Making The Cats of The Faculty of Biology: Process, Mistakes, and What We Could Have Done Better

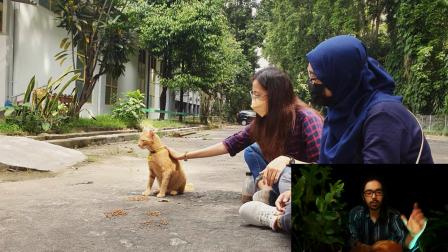16:07 This shot here was actually not with the Canon but with the Samsung Note because this was well after shooting we were just at the
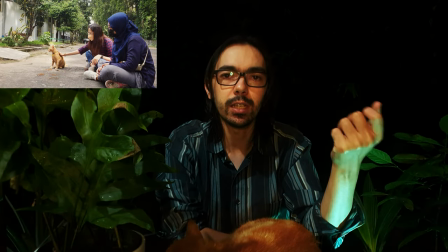16:18 faculty and saw some students feeding kunkun and asked if we could film
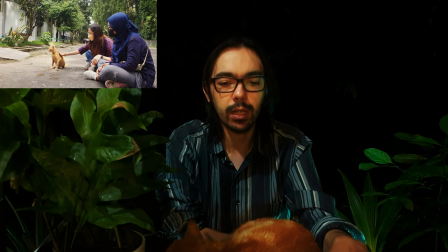16:23 them just this one was a lucky one and the only thing we had was the the phone so we used that for shooting it
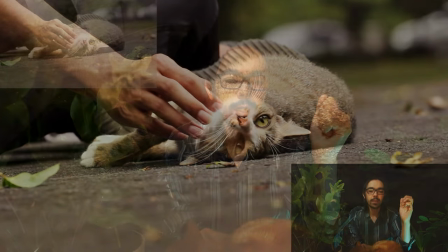16:33 this cat is not from the Faculty of Biology actually it's from the the adjacent faculty and so technically should
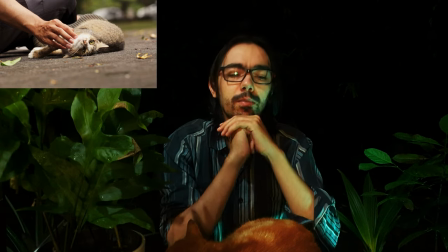16:41 not I wouldn't say should not be in the documentary but not actually part of the documentary this
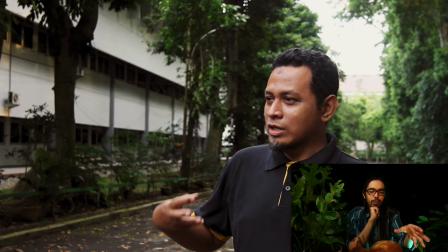16:51 one is actually me filming Ruri talking to Lely and so uh you will never see the shot again it's just uh but I thought it was just a good shot uh nice framing nice focus nice light so uh yeah we just pretend that it's part of the documentary and him actually talking to
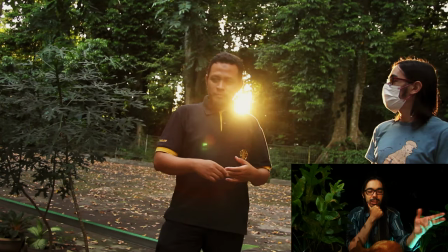17:09 me this one is me actually saying like okay this is what we're going to discuss now and uh i i just like it because of the lighting and that the sun
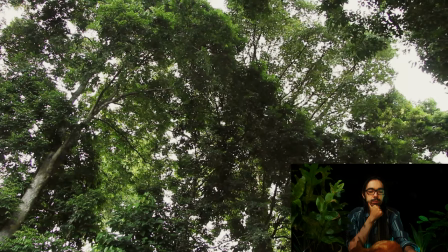17:18 popping there random
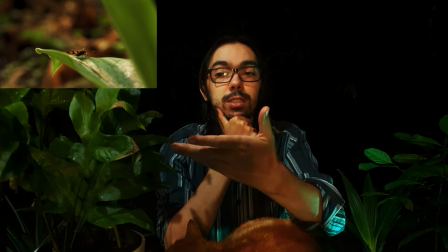17:23 shot of an insect i love ferns this is a fern right here but i will point out that i
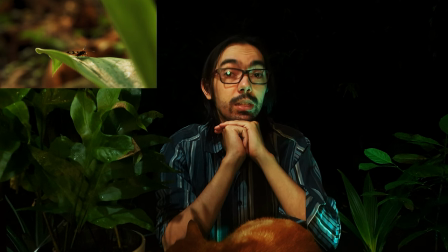17:28 did not i did not succumb to indulgence by having a random fern shot i did shoot some ferns but we not put them into the documentary after.
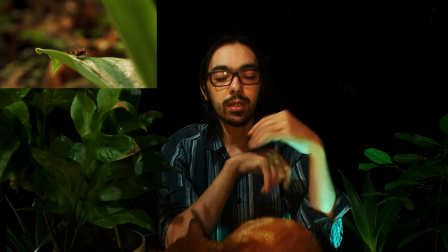17:40 I want to just brag a little bit about my restraint.
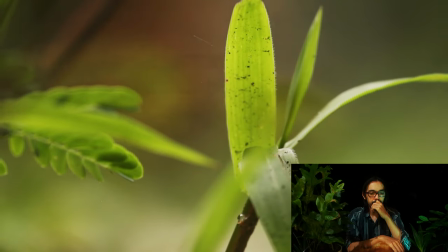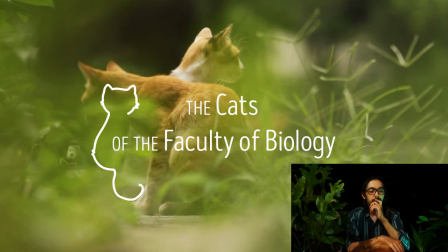17:51 This is a nice shot, I think, that specific one with the green, the white over it. I wanted to have this specific framing and I didn't want to have any shadow on the titles and
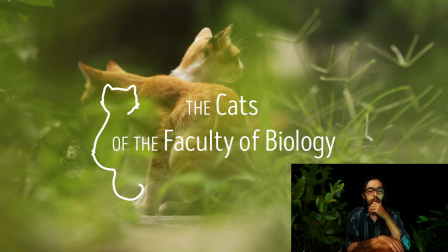18:08 so we needed a nice background there was a previous one that we used which i did not think
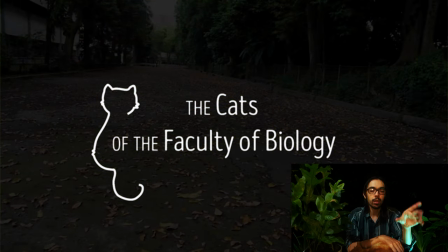18:13 worked as well and then when i came on upon this one uh just putting it together and experimenting it fit really well and uh and then we fade to black
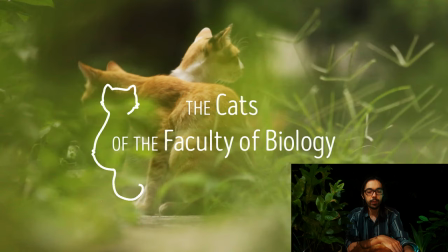18:23 uh so you can see it properly and then we fade back in uh with the end of the music uh just fading and then focusing back on the foreground which is a plant and then Ruri talks over that I
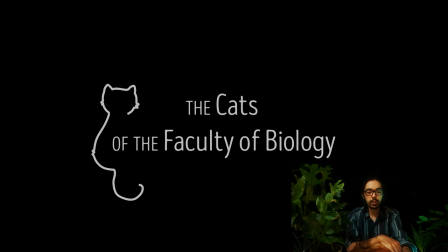18:38 thought was a nice transition actually.
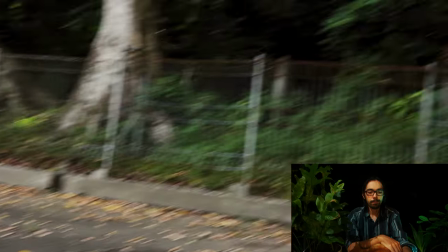18:44 That in here is Owi and Pesci. I cut there because I was just going on and on.
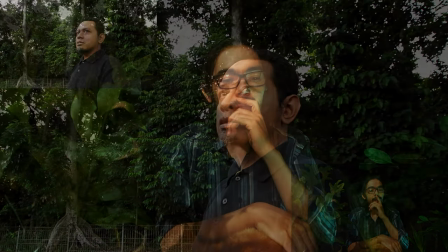18:51 And yeah,
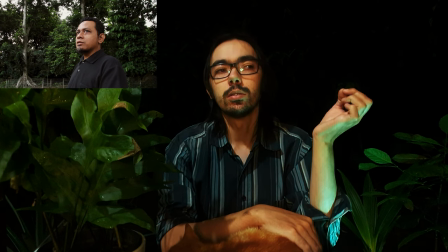18:52 I really like that transition because the word that I want to use is thoughtful and that's
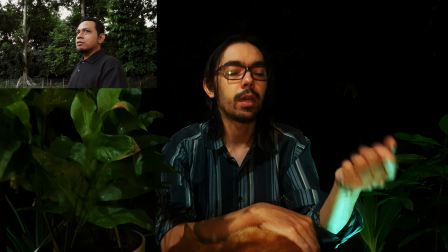19:01 how I wanted to treat the subject in a thoughtful way. and I just thought that kind of meshing it together
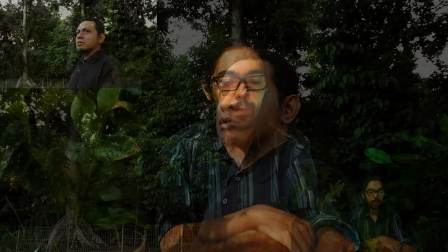19:10 really fit that well. The shot is not a great shot.
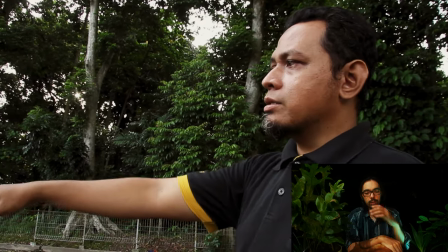19:18 And of course the microphone is attached to the camera so as soon as I'm moving the camera away from Ruri his
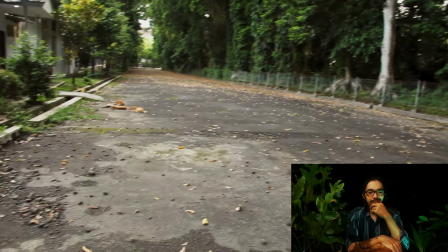19:24 voice is just not really that audible.
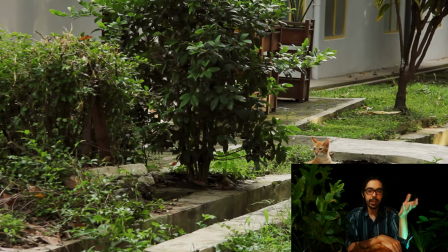19:30 Yeah, not a great shot. if I could go back I would definitely lift the camera but you know this was actually
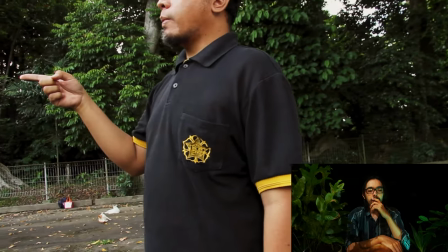19:39 one of the first shots and yeah I don't think this was a great
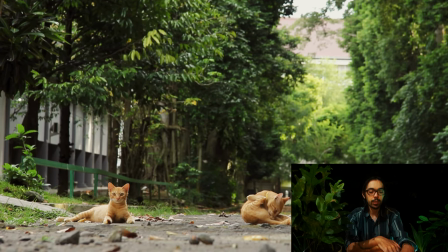19:44 introduction of Ruri but in terms of atmosphere I think it was the correct one it's specific cat in the bottom left always looking
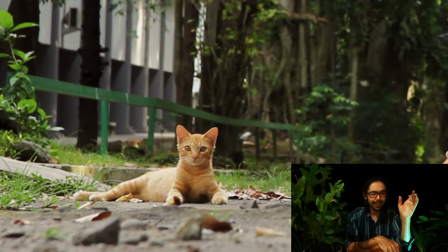19:55 at the camera multiple shots of him looking at the camera like that and you wonder what is he thinking i
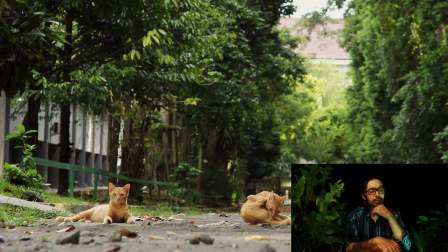20:04 will never know but a beautiful cat always just very wary of the camera and me
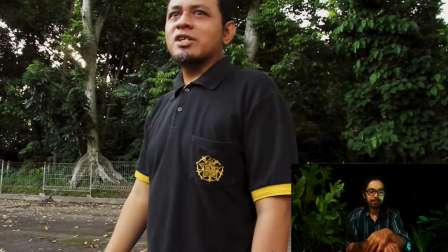20:12 that's why this is the homework to sterilize the female cat in faculty of biology
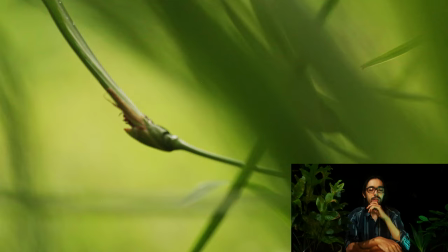20:20 and now we we start with my voice over and never
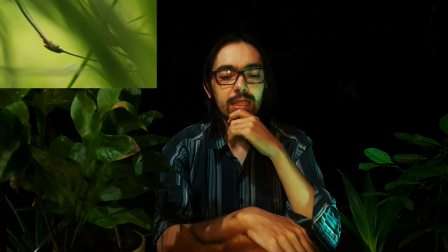20:25 again will we see my face
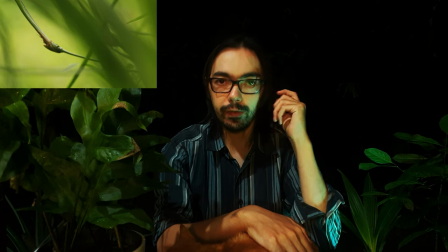20:30 not actually intentional I wanted to go back and actually film myself saying these things in the end I think it was correct to do the voice over just because of the fact that I was actually
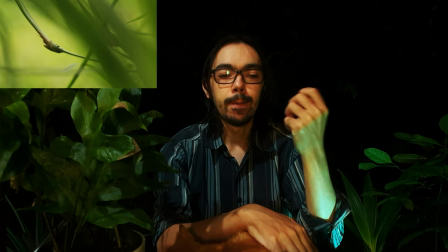20:44 capturing my voice better yeah I would have wanted to
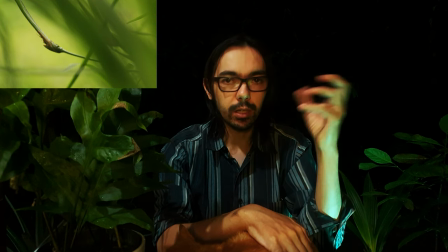20:49 show my face just to have some continuity with the fact that in the beginning I did do
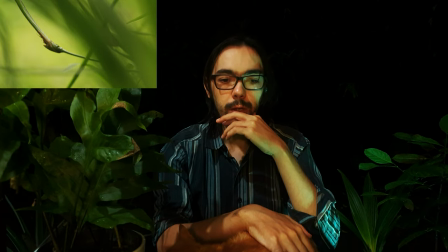20:54 that in the end I you know time is a factor but also once I did it on the voiceover, I think it felt better.
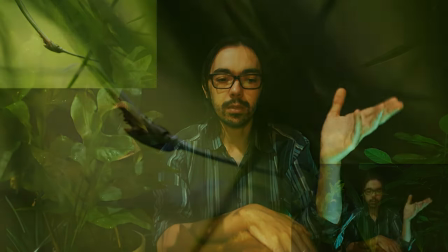21:04 And the introduction of the next piece of music, a very fast and upbeat one,
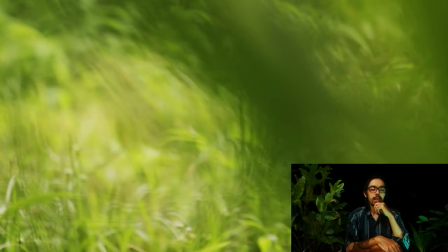21:11 light bopping about, I think suited the cats here.
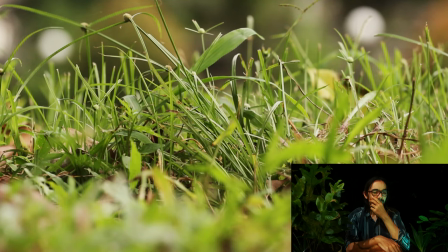21:14 ...they own them, operate under the mistaken assumption that the endless treats and infinite headbats are voluntary,
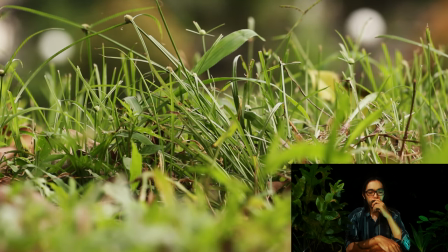21:21 rather than the product of successful co-opting by feline them.
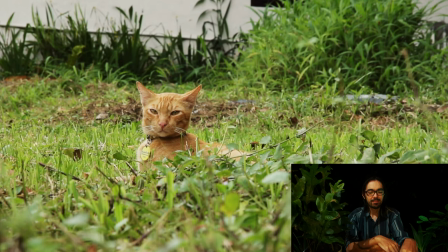21:27 Just look at Kun Kun here, lording over his grassy plane.
Kun Kun lording over his grassy plane. That was... When I was writing the script for the voiceover, I saw him there lording over his grassy plane.
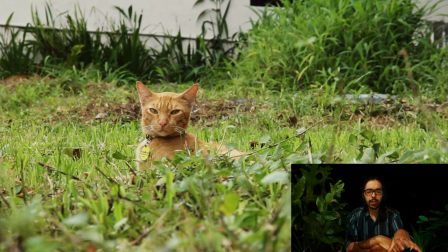21:45 It's worth pointing out that the cat who is stalking a pigeon year, not actually Kun Kun.
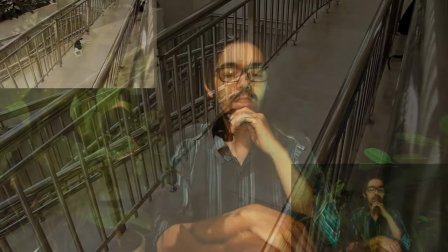21:53 even so like all of the cats you'll find around the universe is a different cat actually this shot was done much later and not actually for this documentary
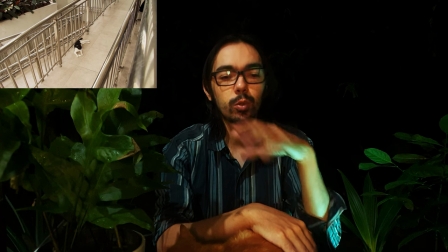22:00 but for Lely's ecology boot camp a different video so you would if you've seen that video then you will already have seen this cat but
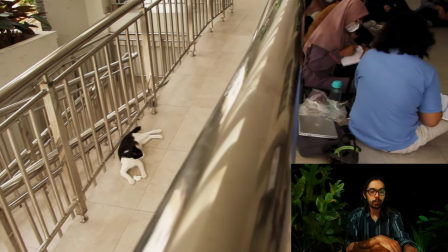22:08 again in terms of the context great shot there's
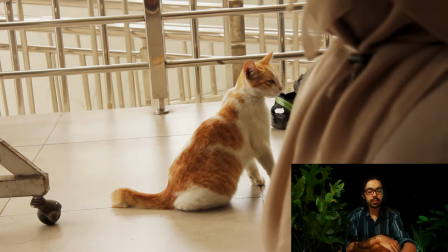22:14 Lely giving her ecology boot camp and this is E.
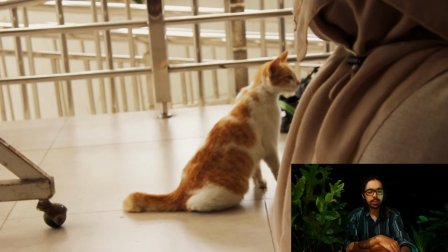22:21 What E.E.S. is doing there, she looks like she's following along with the class.
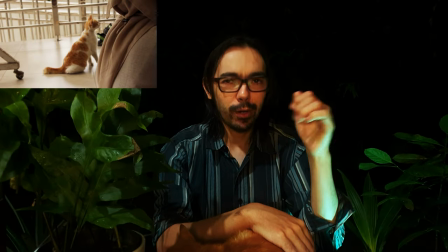22:29 A little bit of a spoiler, but actually at this point,
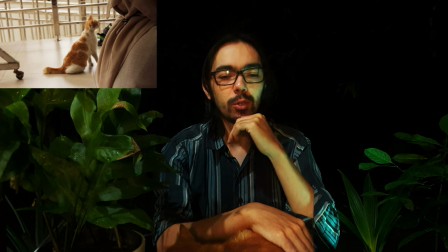22:33 just for some context, Lely had a boot camp for new students and each student got some lunch.
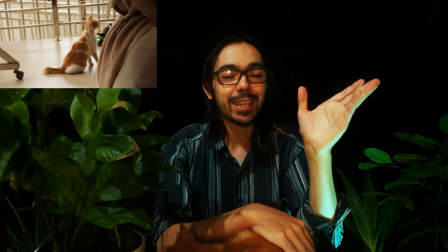22:41 And what E.E.S. was following here was not her teaching.
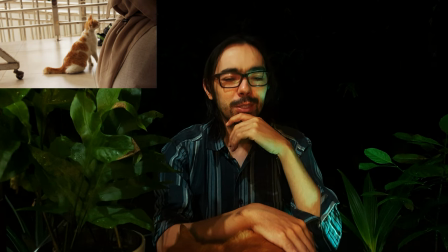22:45 She was still teaching and the student was eating and she was paying attention to the smells of the food,
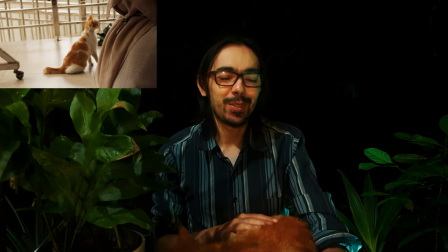22:52 not actually to the lecture itself.
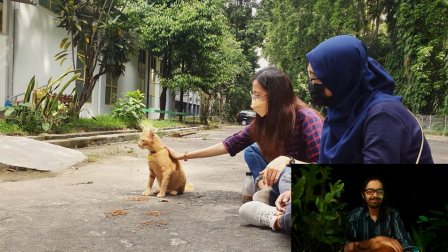22:57 And happily accepting their endless treats and infinite headpats.
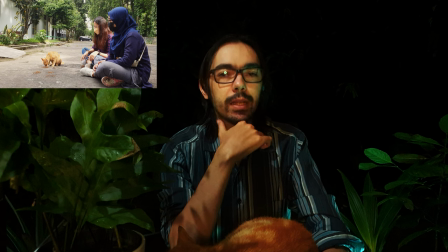23:03 I mentioned later the impact the cats have on students. And in hindsight, I would have loved to make the documentary at least 10 minutes longer to actually show this aspect more,
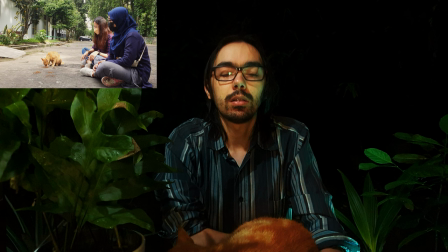23:18 because it's an underrated aspect. The fact that the students love the cats is something that I didn't go into enough. I wanted to interview more students, actually, but at this stage, it was already in between semesters and everyone is at home.
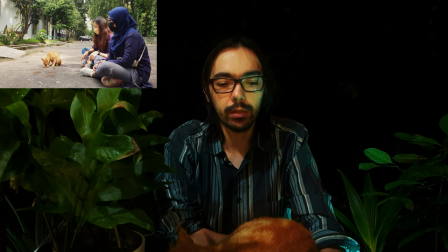23:36 We had trouble actually getting some, because I think it was worth mentioning the fact that really, unprompted, the students were just feeding the cats.
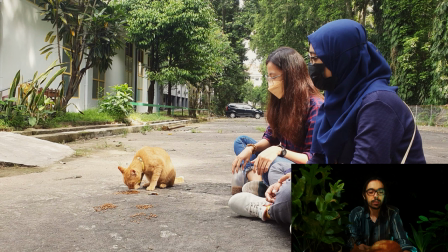23:47 And the students in this faculty actually do genuinely love the cats.
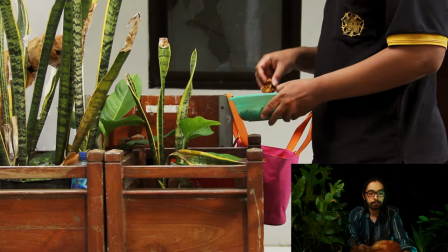23:52 ...that are abandoned, have a safe place to go, where people will take care of them, even if they ultimately choose not to stay.
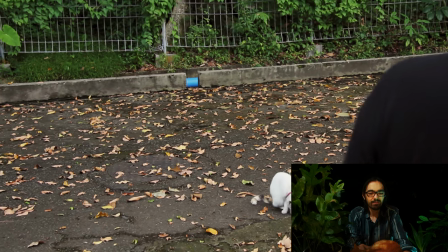23:59 So, this cat...
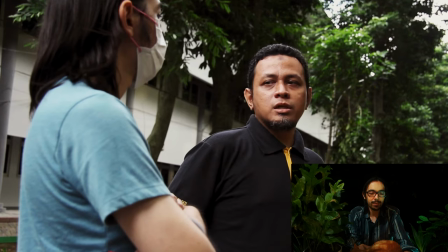24:02 the polite photo bummer he saw me and decided he doesn't want to be anywhere near the shot